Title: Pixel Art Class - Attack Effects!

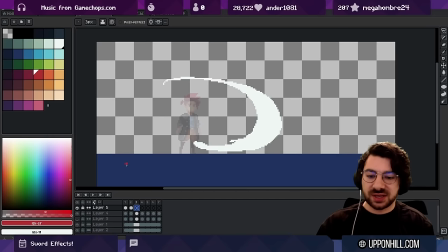[40:58]
So you can either split it out into two layers or kind of cheat it. And just in this case, like we're just sort of like erasing the parts that would make that not work.
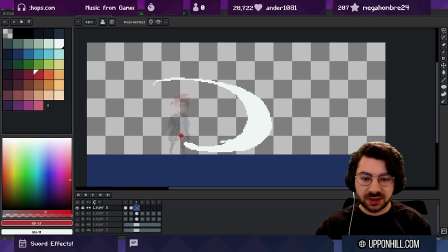[41:06]
Just bringing the character in front all the time. So where were we?
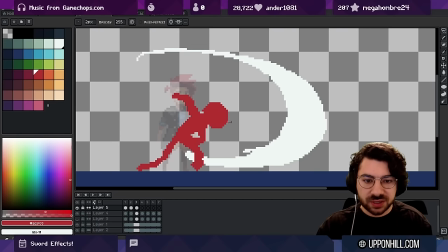[41:11]
We had this frame and then head down. Maybe we're looking up. Don't lose sight of the target.
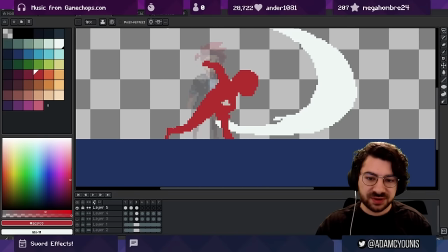[41:18]
Maybe a little bit of a point to that toe. We could just kind of rotate this a little bit on this frame.
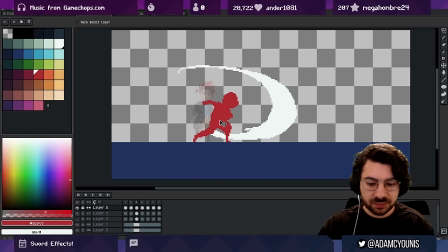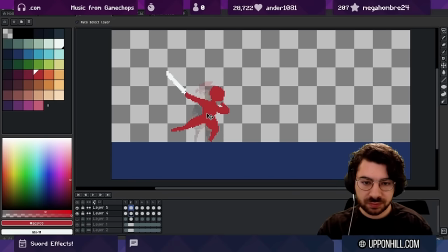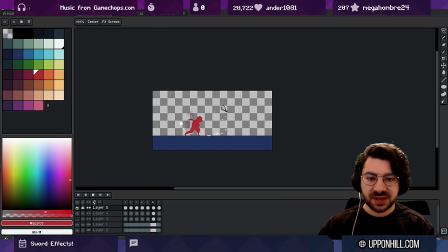[41:45]
I think what I'll do is I'll animate the character moving in space. Typically, you wouldn't do that because for a sprite sheet, you would move the character in the engine. But because we don't have an engine here, we're just in a sprite. I want you to see kind of the effects of all of these things as they would be in the engine anyway.
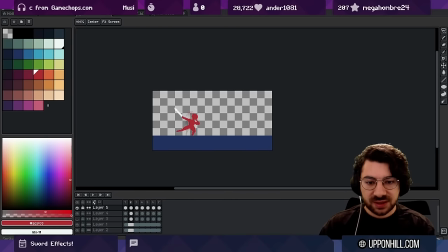[42:04]
So I'm going to move the sprite forward to give that a bit more of a sense of motion. But yeah, you wouldn't necessarily do this.
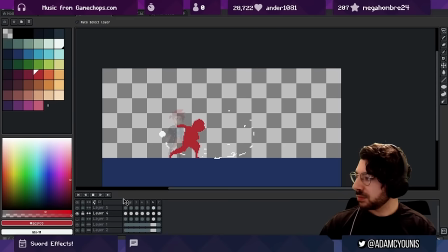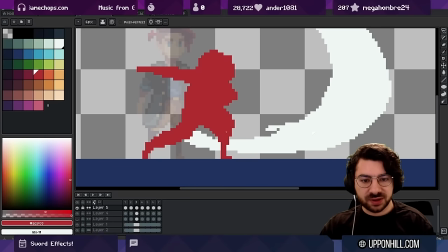[42:17]
And I think this leg could be a little more out.
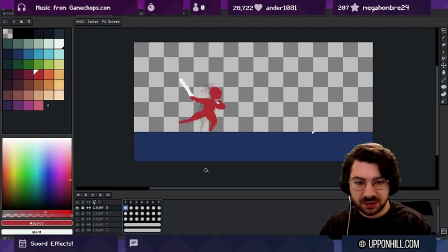[42:23]
It's looking good. You can speed this up a little bit. And now we have a bit more of a reference for where the sword should be.
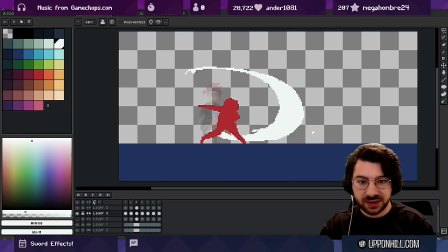[42:32]
So let's draw the sword out. That looks good.
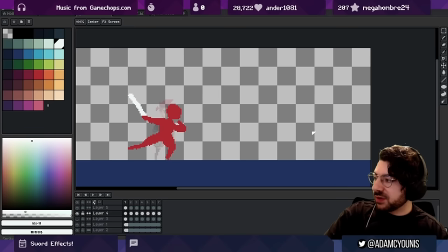[42:42]
So now we're in a pretty good spot where we've got a really good sense of like what the character's doing. We know anatomically that the sword is following a path that feels like it makes sense. And we've captured the motion of the attack. So we've got a pretty good idea about what's happening now.
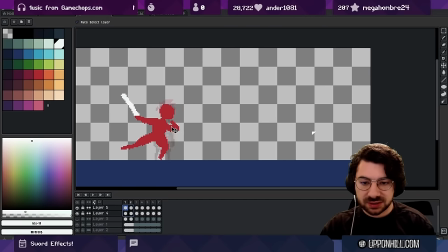[43:01]
Maybe I'll bring these back a little bit just to create a bit more of a sense of drastic motion. From here, what do I want to do? I want to see if I can build out a bit more of the sense of the sword's path and communicate that a little bit more effectively.
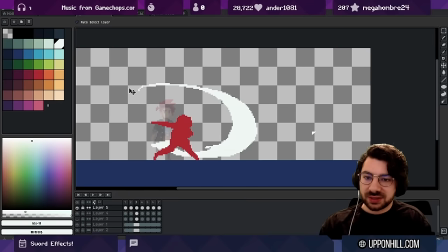[43:17]
So from here, I'm looking at the distance between the frames. So what do I show on each frame? What's on this frame and what's on this frame, and do those things match up? So let's come over here and erase this a little bit.
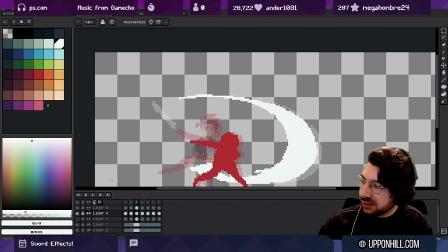[43:30]
So I can turn on onion skinning over here to see that a little bit more clearly.
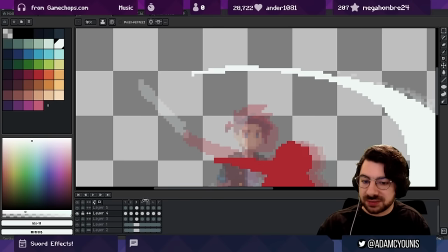[43:35]
So this shows me the previous and next frame, and you can customize how many frames you actually want to see by dragging these little kind of angles either side of those frame icons. So here we can just see a little bit better where that sword has been.
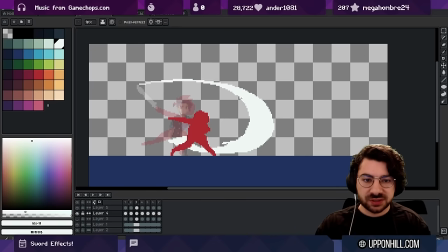[43:52]
And I'm actually gonna turn off the future frames and just think about what frames we've left behind.
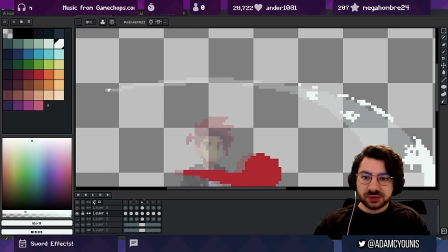[43:58]
So on this frame, you know, when I look at this, I'm now thinking, okay, as a system of particles, as a piece of visual communication that my eye is tracking, is this frame where we see nothing, is that telling my eye enough about what's happened in this region?
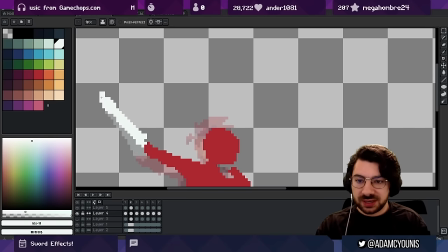[44:17]
To me, I think no. I think we want to see a little bit more. So we've gone from here to something maybe over here I want to still see behind,
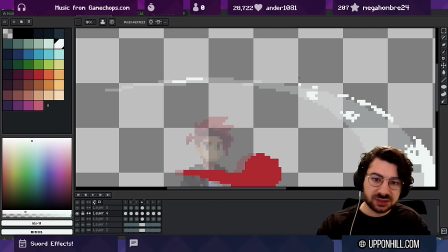[44:25]
so that we're seeing the trail sort of slide forward as well. We're seeing that motion continue on.
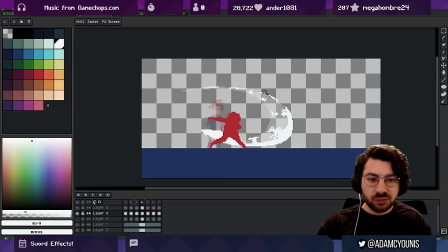[44:32]
And basically what I like to do is kind of populate this more down, you know, the end of the blade.
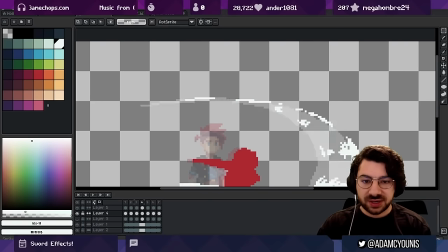[44:40]
So the sword was here the longest time ago, and so it has the least amount of visual presence.
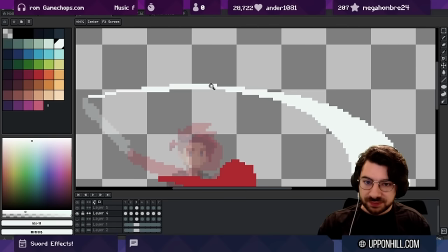[44:48]
You can see here, like, we've got something here visually, and then we've got something that is, if we take it all, look at all of this mass on this frame, we've got less of that mass,
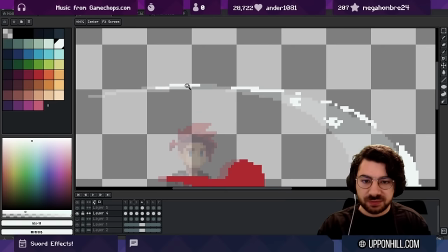[44:58]
but we don't have much of a sense of direction, right? this could be stuff from here that's moved this way, or it could be stuff from here that's moved that way.
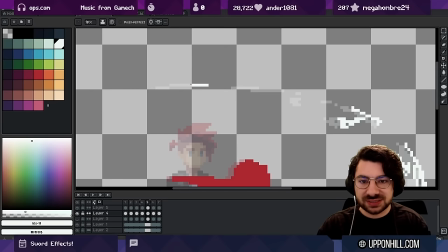[45:05]
So on the next frame, I want to show that, you know, some of this is still left over and it's moving in this direction, right? It's moving this way. So we can even kind of keep one more pixel around at the end there if we're happy to do that.
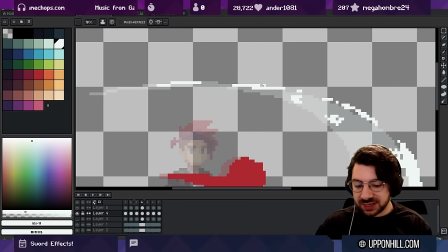[45:21]
Now, this sense of breaking things up into very small particles like this works for what I'm trying to do, where it's more like cloud based. It's less of a clean attack and has a bit more of material volume to it. You may not have this opportunity to do this if you were doing something more clean, like a swift, like samurai cut.
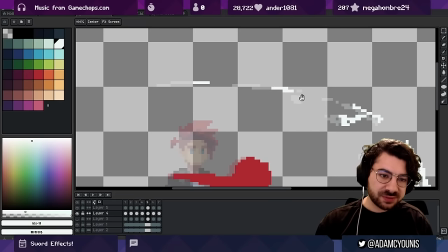[45:40]
So same thing over here. I want to continue some of this particles, and I want to just do that everywhere, right?
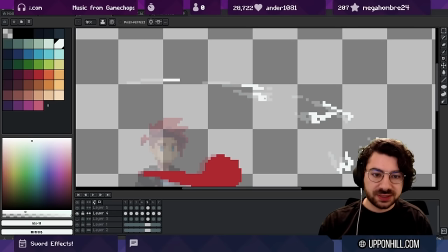[45:45]
Anywhere that I see some volume, I want to continue that forward and just show its dissipation.
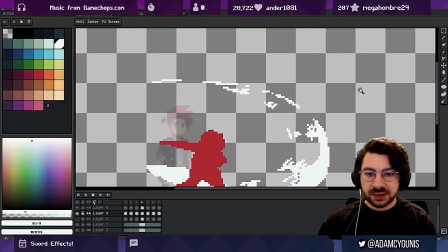[45:52]
And you can see there, that makes it really easy to track. Now, as I watch this, I think, is that right?
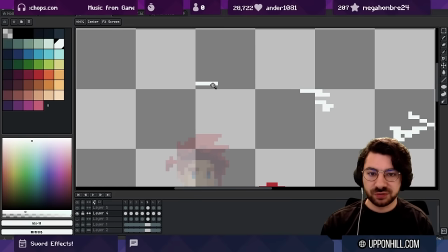[45:58]
So we've got some, you know, a frame here, we've got some movement forward, and then, oh, this just stops, right? This frame here where the front of the particle is just the same. That doesn't feel right to me.
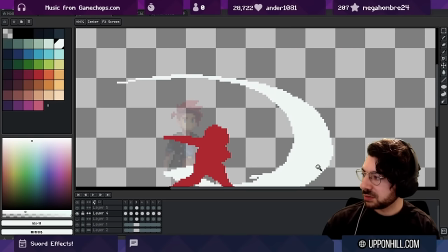[46:10]
So I'd actually continue this forward a little bit. So we've got this, we've got this, we've got this.
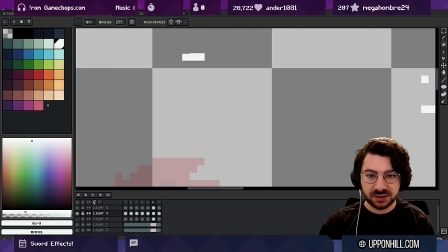[46:17]
Maybe we take this away. Make it a bit simpler.
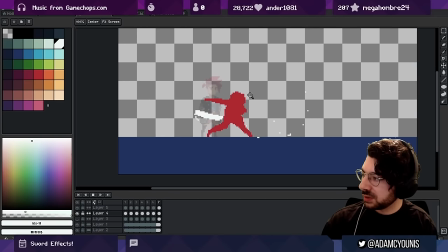[46:26]
Nice.
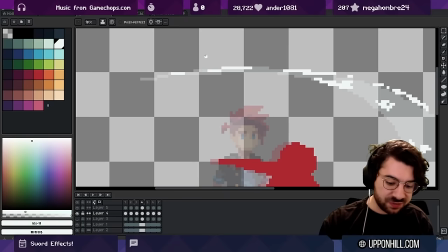[46:29]
And I think even maybe like we could show a little bit more of this stuff, maybe one extra particle, and where how it's dissipating as well.
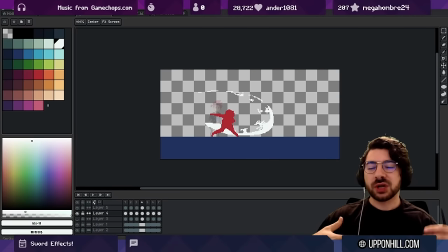[46:42]
Nice. Now at this stage, we haven't put a lot of thought into what these particles are made of. They're, at the moment, they're just things that are in the air that are sort of traveling in the general direction of the blade. But if we want to give them some more character, we want to think about what they are. Are they wisps of cloud?
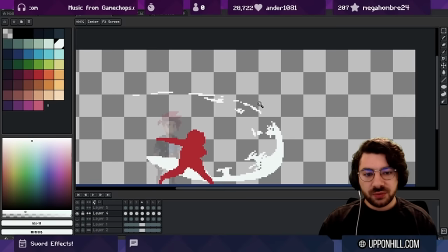[47:00]
Are they air particles? So one thing I might think about is, you know, maybe they get caught up in the wind.
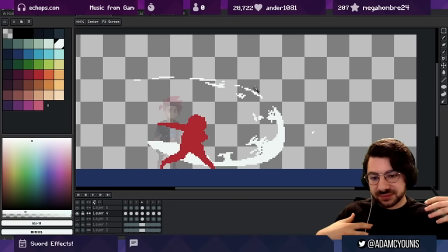[47:06]
If they're very light, they might sort of wisp away and spiral away.
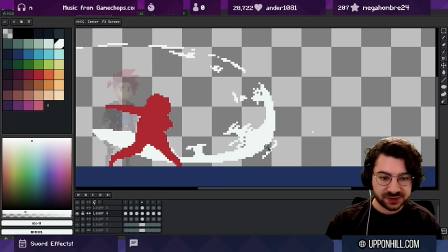[47:11]
So on this frame here, we might have some volume that's sort of
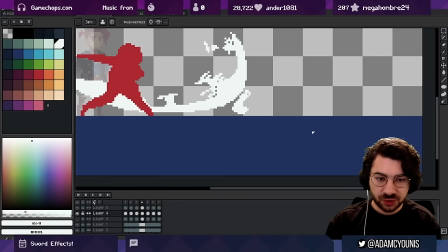[47:17]
coming up against the ground and rotating out, creating a bit of rotation there.
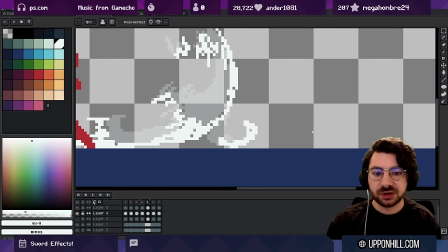[47:23]
So let's see if we can do that. And this is particularly because we're doing something that's more air-based, right, in this context. You wouldn't necessarily do this exact effect, but just giving you an idea about what I think about when I'm doing effects like this.
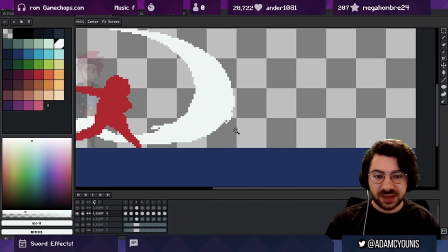[47:39]
Let me go a little bit more, one more extra particle. And honestly, I should have done it on a new layer. We should see that stuff maybe a frame before. So let's take it back a frame and move it forward here. That's got a nice bit of rotation to it.
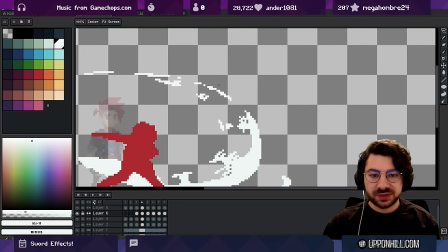[47:55]
And that's something that maybe we could see passing over the entire sword.
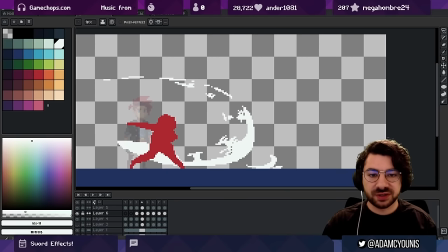[47:59]
So if we had a lot of time to do this, maybe we'd have lots of little particles following those same kind of paths of motion, you know, whipping out from the sword itself. Yeah.
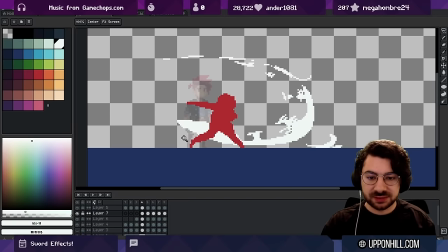[48:10]
And maybe especially at the end here, this place here, we would see maybe like a huge kick up of dust.
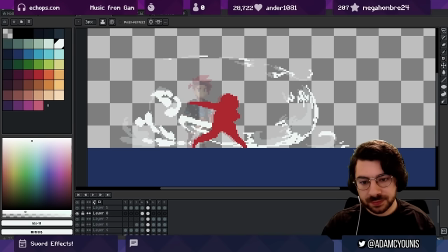And dust tends to increase in volume over time. If you want to make something kind of billow and cloud up, you have a lot of condensed dust on the first frame, and then on the next frame, it kind of like billows out.
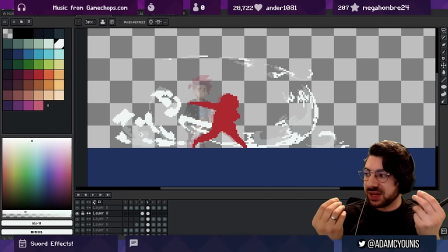[48:44]
And then as it dissipates, it thins out. It doesn't get smaller in the amount of space that it takes up.
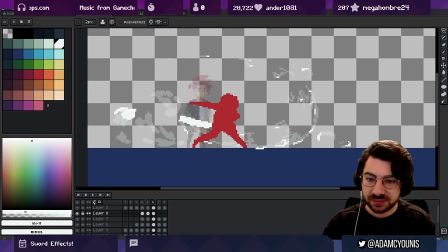[48:50]
It just thins out until it's not there anymore. So in this case, I'm trying to make these volumes bigger but thinner and slowing them down kind of exponentially as well. So they start really, really fast and then they sort of slow down into more of a drift.
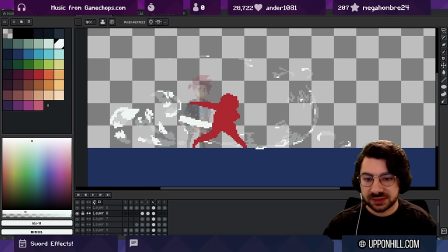[49:05]
I should mention to you, like, I'm doing this from a place of experience, right?